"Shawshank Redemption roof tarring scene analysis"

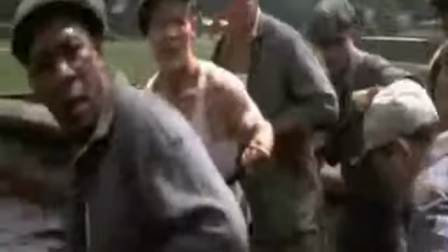0s
So at the start of this scene we have Andy, the main character, in an incredibly vulnerable position.
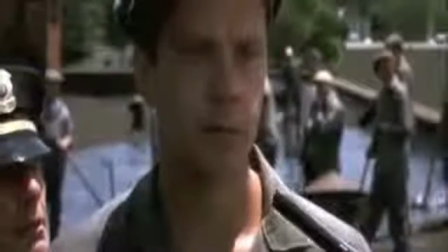5s
He's about to get pushed off the roof by Sheriff Hadley for stepping out of line during prison work duty.
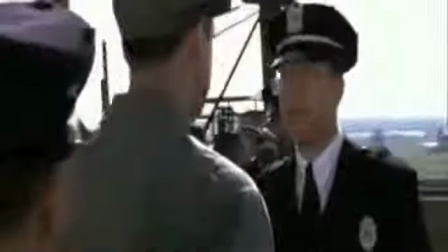9s
And in a second we'll see the camera change to Andy's point of view, where we can get his perspective as he rapidly approaches the edge of the building.
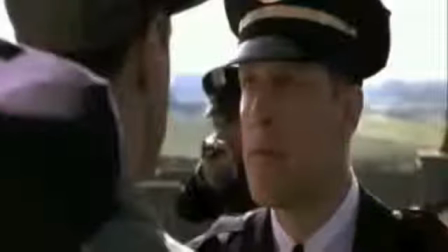17s
The use of the fast-paced, shaky, handheld camera for this shot allows us to get a sense of the danger Andy's in.
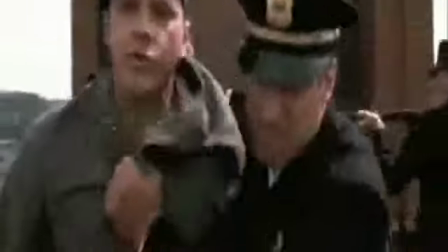22s
We can see him essentially approaching his own death as he gets closer to the edge of the roof, and we can see that right here.
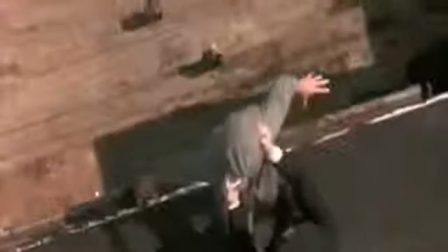29s
Then we get a bird's eye view shot of Andy hanging over the edge of the roof, which really helps emphasize the amount of power Hadley holds over Andy.
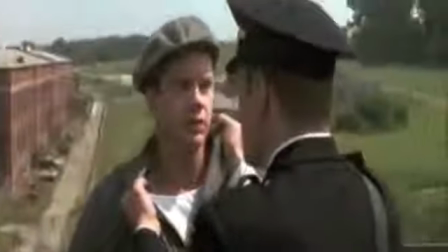36s
Andy really has no room to move and one wrong word would ultimately mean the end of his life.
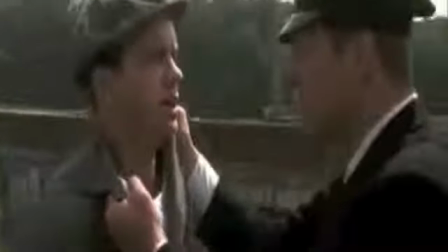41s
The camera then pans down from the bird's eye view and levels out to where Andy and Hadley are both shown at eye level.
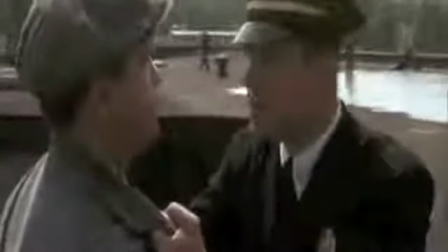47s
The only reason Hadley stopped was because Andy grabs his attention by claiming to have a solution to the Sheriff's problem.
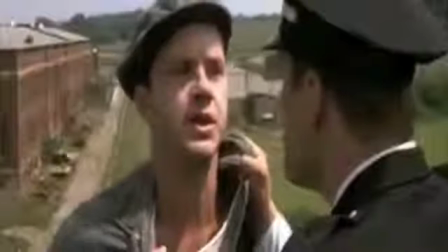54s
The angles here are really indicative of the power dynamics of the argument, though.
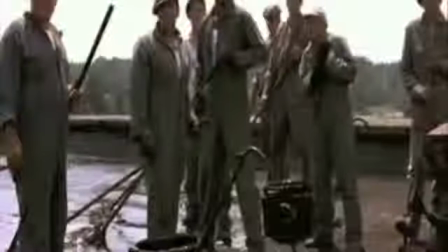59s
The fact that they are both at eye level suggests that neither man has the upper hand anymore in the argument,
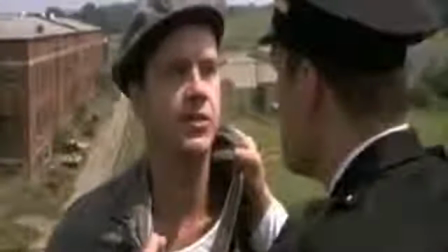65s
and this is a big contrast from when the high camera angle is used,
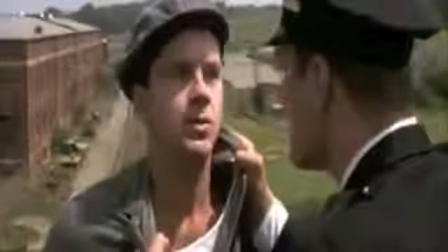71s
and we're looking down at, like, a helpless Andy hanging over the edge of the roof.
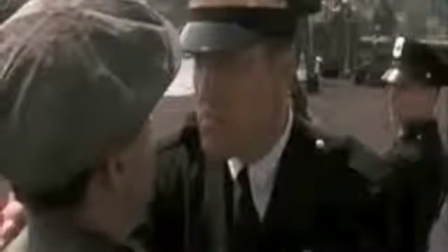78s
After that, the camera circles around them and switches back and forth between over-the-shoulder shots,
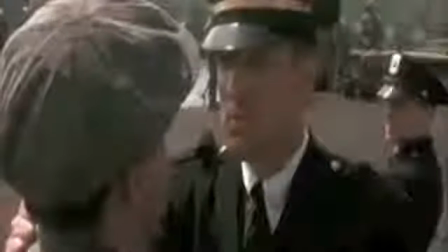83s
as Andy negotiates for both his life and a weird request, but a few beers for some of his co-workers.
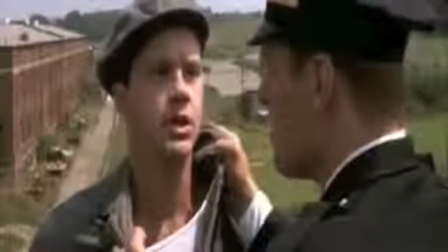89s
And it really is a back-and-forth negotiation. Neither one of the two gets more camera time than the other.
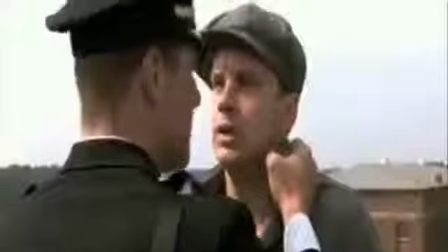95s
And from this eye-level back-and-forth banter that's going on, it's clear that Hadley no longer holds all the power, but Andy is gaining some leverage.
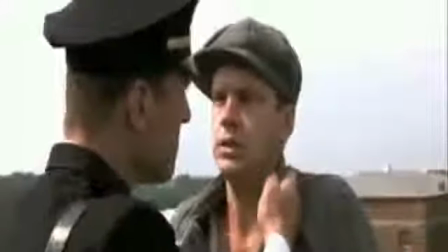106s
Hadley ends up giving in to Andy's proposal, and he reluctantly pushes Andy to the foreground of the shot.
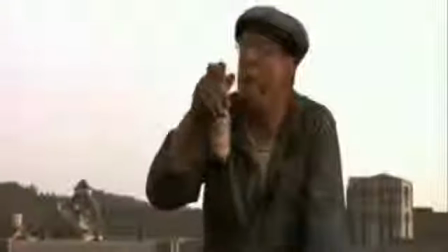113s
And because of perspective here, Andy can be seen as bigger than Hadley.
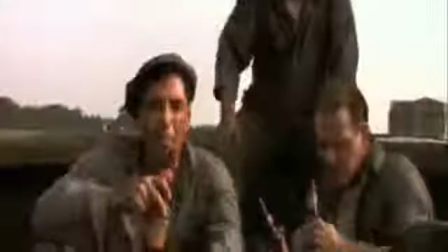119s
Now this is really symbolic of Andy's victory over Sheriff Hadley,
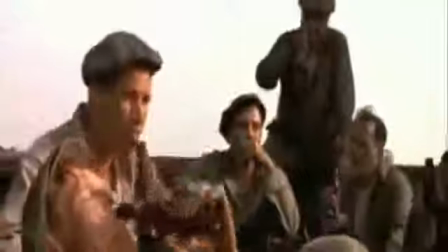125s
or the man whom read Morgan Freeman, who narrates the movie, calls...
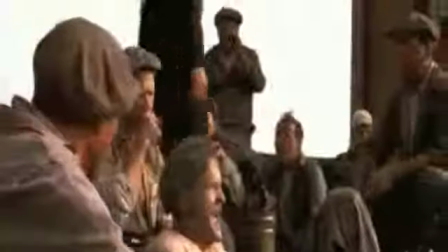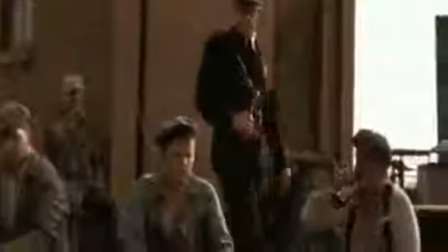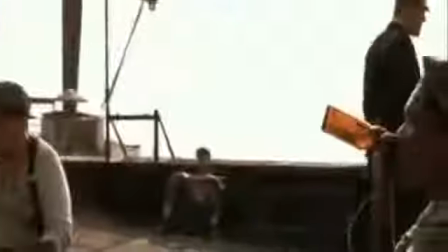142s manage to sound magnanimous.